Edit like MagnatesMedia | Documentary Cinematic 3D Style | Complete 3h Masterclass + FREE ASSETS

Finally, set the blending mode to add. If you leave it on normal, you'll see it doesn't look right because of the gradient ramp.
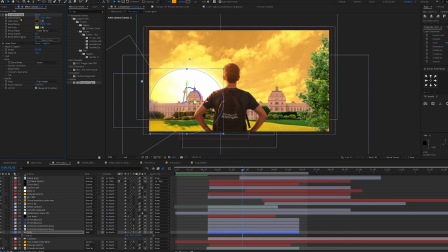You can try screen or others, but the does become too transparent for me.
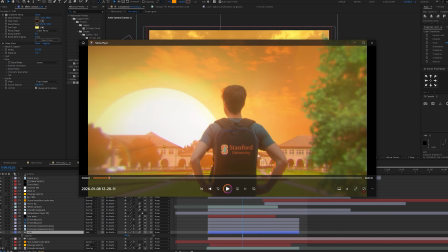Add mode gave the best result. In the clip, there is also a subtle orange ring around the sun. I recreated that by making a new very bright orange solid and masking a circle slightly larger than the sun.
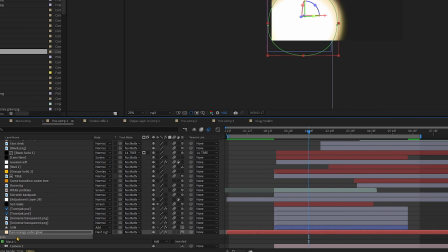Then increase the mask feather to make the transition more subtle, so you don't get a hard circle around the sun.
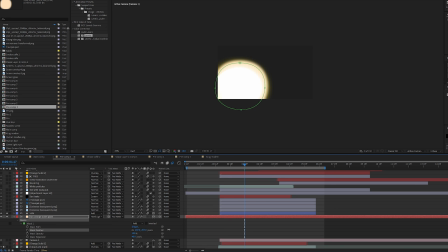With mask expansion and mask feather, you basically control the final look, the size and the smooth you want it to be. Now you just adjust the opacity depending on how visible you want that ring to be.
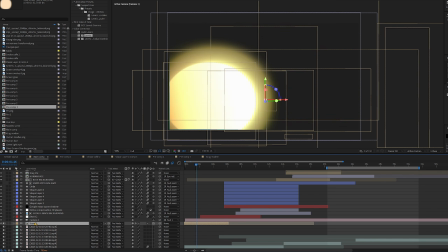You could even go a bit stronger than mine, it depends also on the brightness and contrast in the sky and the background, so everything is connected and adjustable. I can't get exact the same feel because we don't have the same cloud footage in the background and the clouds are blending with a bright circle.
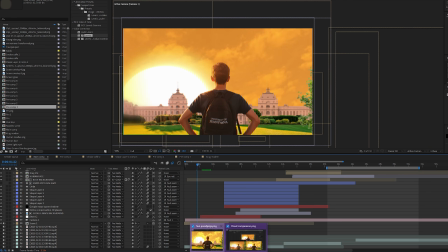But you can see the difference. This is my final version that I made before the tutorial.
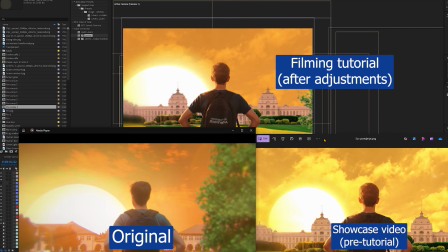This is the original video and this is my video right now that I'm finishing for tutorial.
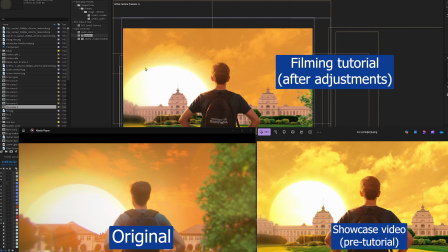So you can see how much better it looks now after I changed the clouds and this outer sun glow.
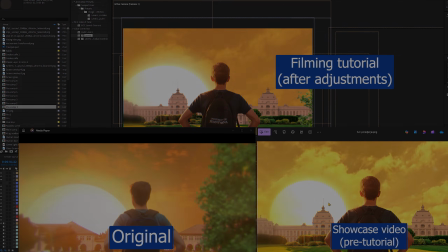It feels much more clean if you ask me. So we still have two more things to create,
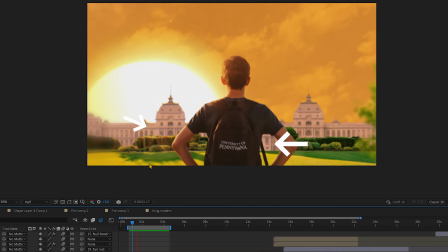the sun rays that add life and extra energy to scene and this cool lens reflection from the sun.
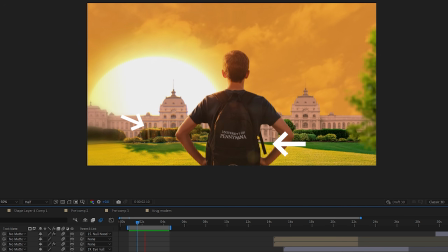Let's start with that one.
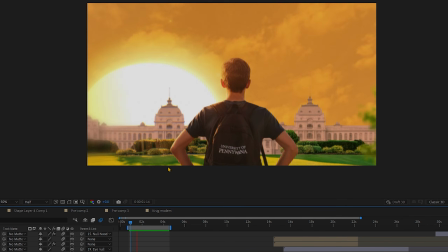We get that lens flare by creating a simple black solid,
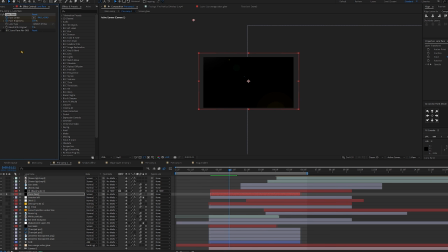adding the lens flare effect to it and setting the blending mode to screen, so the black background disappears. All we need to do then is choose the lens type. I think 105mm is the most subtle one.
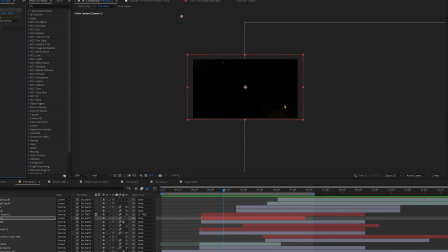It gives you 2 or 3 small circles and the large one that moves across the screen,
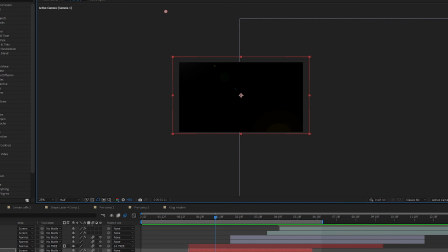which is perfect for that feeling of the sun or camera shifting. For it to actually work, we need to animate the flare center.
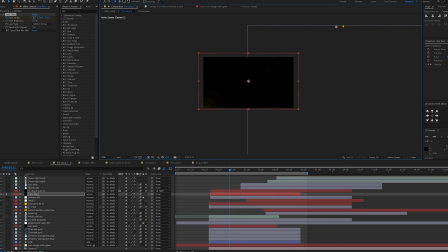For example, we place it to the top left at the beginning and then near the end of the scene we move it further to the right side. That way the large flare slowly travels across the frame and gives us that natural cinematic feel.
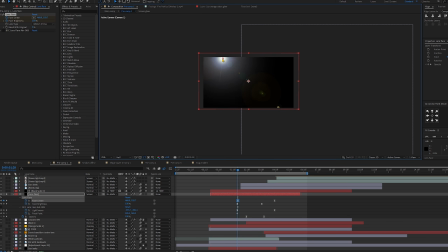What you need to pay attention to and what's a bit annoying is that you can't control the distance between the flare center and the yellow ghost element that we actually want. So when you try to position that yellow circle precisely where you want it to be on the screen,
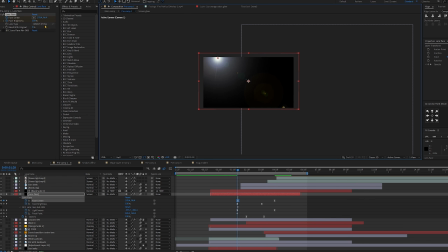white circle can sometimes drift into the frame, which obviously shouldn't happen, so be careful with that.
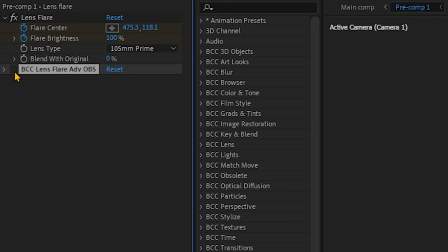Anyway, to make the effect a bit stronger, more interesting and more unique, I also added BCC lens flare,
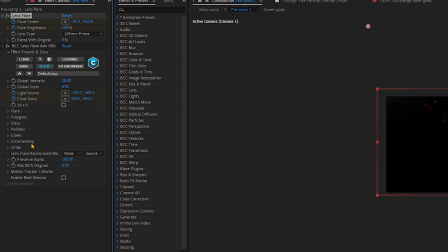where I tweaked the size, count and the color of polygons, flares, discs and so on.
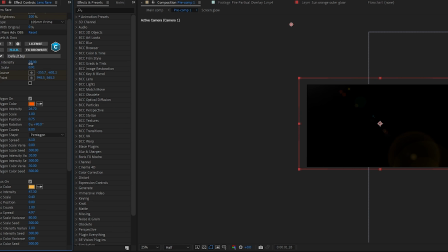There are literally a million settings in there, and I mainly just lowered the global intensity of that to a value that felt right to me.
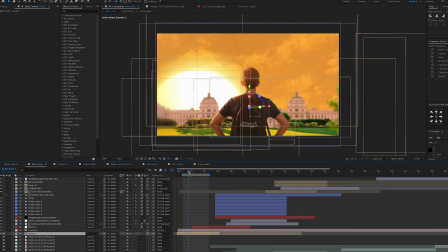And when we jump into main composition, it looked like this.
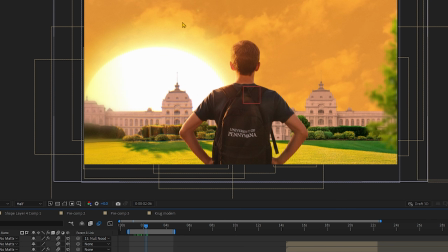Here you can clearly see the light beam from BCC lens flare,
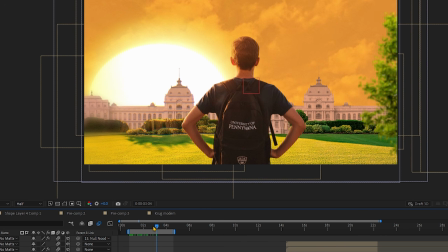which I personally really like, because it adds the extra details to the sun ray.
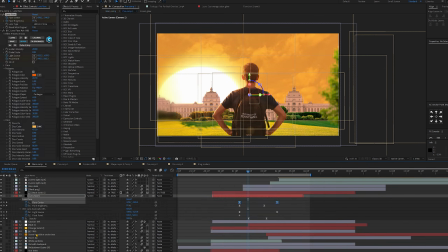As for keyframes, I animated the BCC lens flare to follow a similar movement at the first flare effect,
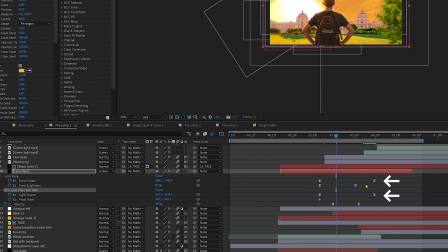and I also keyframed the flare brightness to slowly decrease in some point of the animation,
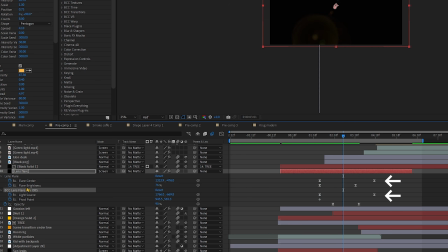as well as the overall layer opacity at the moment it passes over the kid. It gives a smoother and more natural fade out. And that's all for this one.
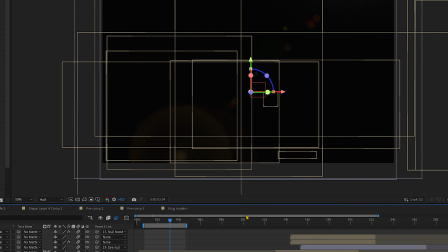Now the sun leaks.
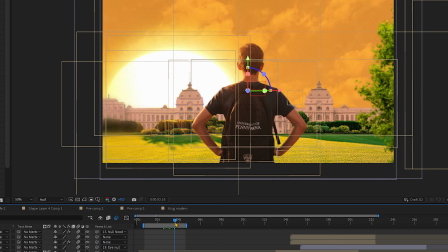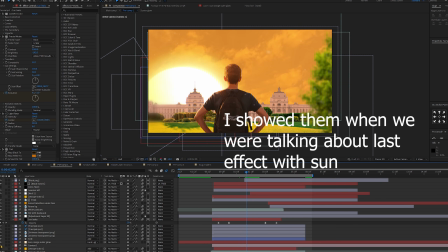You can see these small shimmering light rays on the sides that gives the scene even more life, and you can see them in my clip as well.
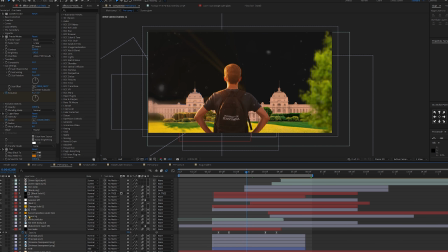They are visible enough. If you isolate the layer, you can clearly see how these sun rays look.